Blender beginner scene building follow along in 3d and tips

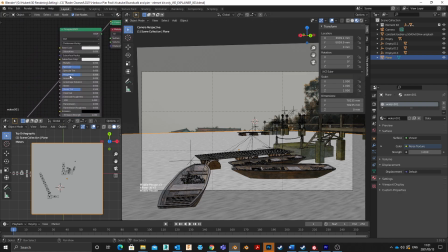[12:11]
To see what that looks like in scene, I'm just going to have to bring my roughness down quite a lot. Water doesn't really have roughness. And then hit Shift Control and click on that to give me this node as the preview.
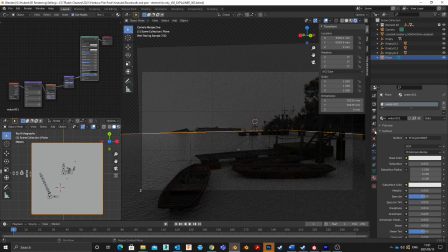[12:30]
So now if I go to the render view, then I can start see, let's just crank up the light in the scene.
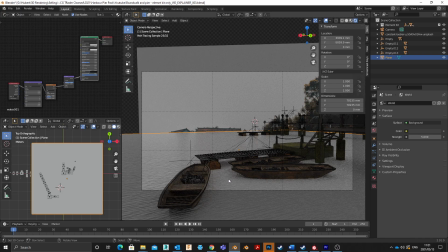[12:38]
Then I can start seeing the ripples in the water. So now we've got everything that we want in the scene. We've got the water in and we've got the background in. So it's time to just start moving those things around, and getting everything into the right place, getting the camera view into the right place.
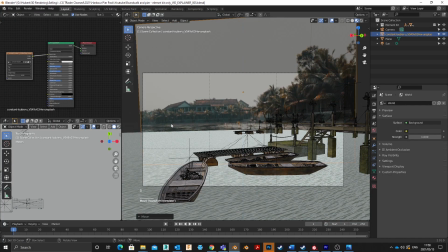[12:59]
So I'm just going to pull this background up, and I'm going to pull it up in a way where the line down here meets the edge of the water. That's going to be the most natural looking for this. Also, this part of the scene does look quite blank,
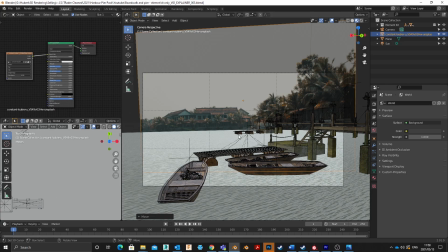[13:15]
so I'm just going to add a couple of boats in there just to fill up this space a little, and just hit that background which is selected,
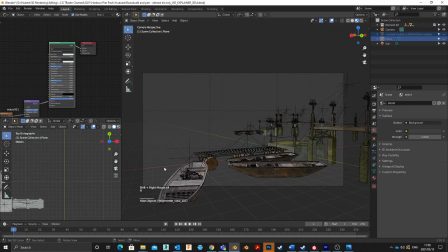[13:24]
hit the water, and hit H just to hide that for the time being, and then I can just bring this over here as well. Now these boats, kind of boats, are often tied with their noses to each other and then tied to the dock,
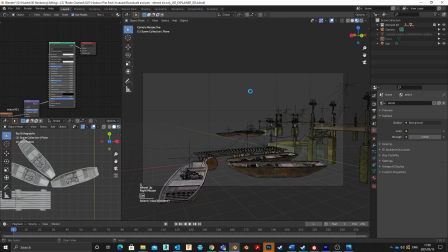[13:44]
and that's exactly what I'm trying to replicate here. With that done, I can bring back
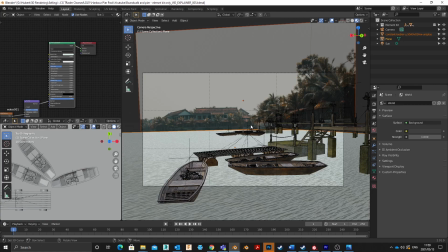[13:52]
my river, or the water in the background, and then put in an HDRI and a sun. The intention with the sunlight is that I want to hide the blend where the water hits the boat.
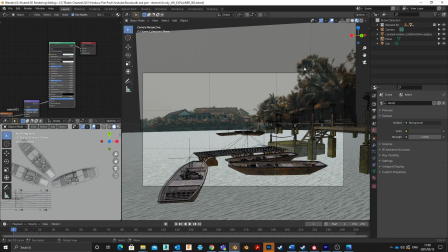[14:07]
So I know for me to do that, the sun is going to have to come from the back.
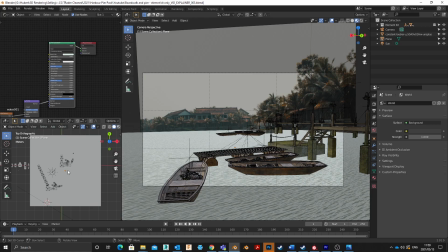[14:12]
So I need to just reorientate my scene view. So obviously if I hit one, I'll land in the front view. But if I hold control and hit one, it'll automatically go to the back. Same with the top. If I hit seven, I can go to the top. If I hit control seven, I'll go to the bottom.
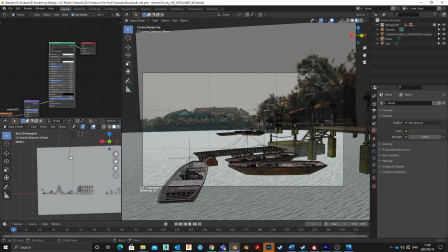[14:30]
So I'll hit control one and get to the back view and just add a sun.
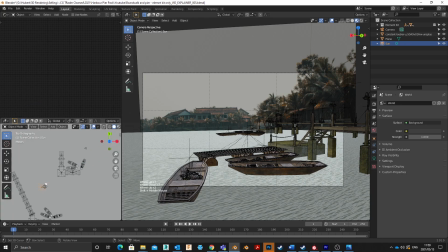[14:35]
I've already placed one in here, and just point it that way into the camera. You'll notice that's my camera. This is the sun. Directionality is into the camera.
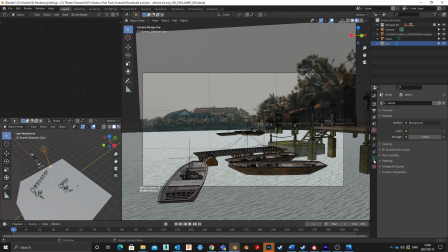[14:48]
So that is my sun. I'm going to keep the settings quite standard. Normally it's on 1. I put it on 0.75. And then make sure that I've got some global lighting as well in the form of an HDRI.
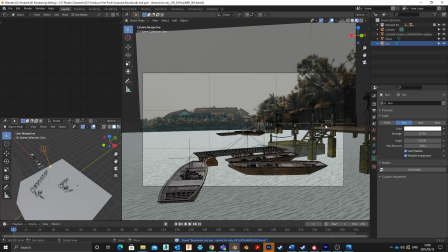[15:04]
This is more directional, and HDRI will give me more of a full. So let's just add that here in the backgrounds tab.
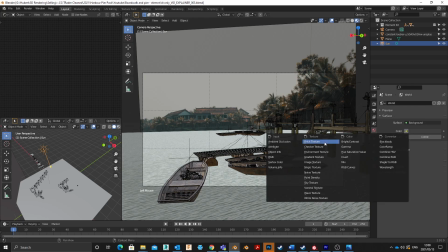[15:12]
Hit that, the color. Add an environment texture.
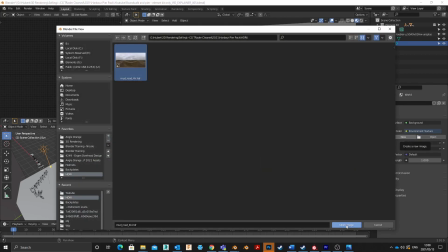[15:18]
And add the HDRI, which is also in the downloads. You'll find it there.
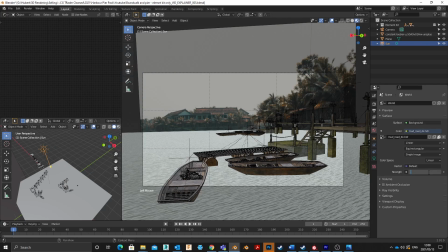[15:23]
Now I'm just going to half this right off the bat, and then we can do a render and see what that looks like, or do a screen render.
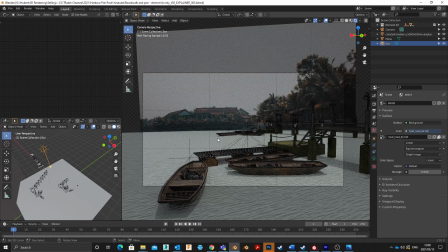[15:34]
So the color of the water is obviously quite disruptive.
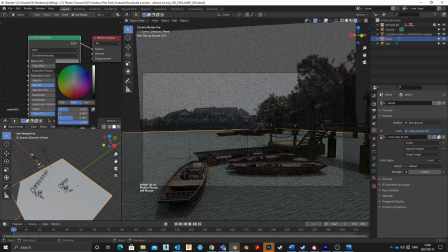[15:37]
That needs to be a lot darker, otherwise it looks awkward when compared to the background as well. This does kind of look a lot better already. Even have a slight, maybe not that much, but a slight green
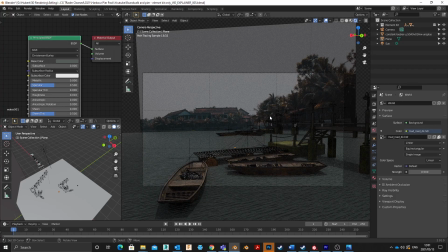[15:53]
tinge to it to get it to blend into the scene a little bit more. What would also help settle the scene a bit is adding some shallow depth of field, which means the focus will be around here and not around there. Best way to add depth of field is to tie it to an empty.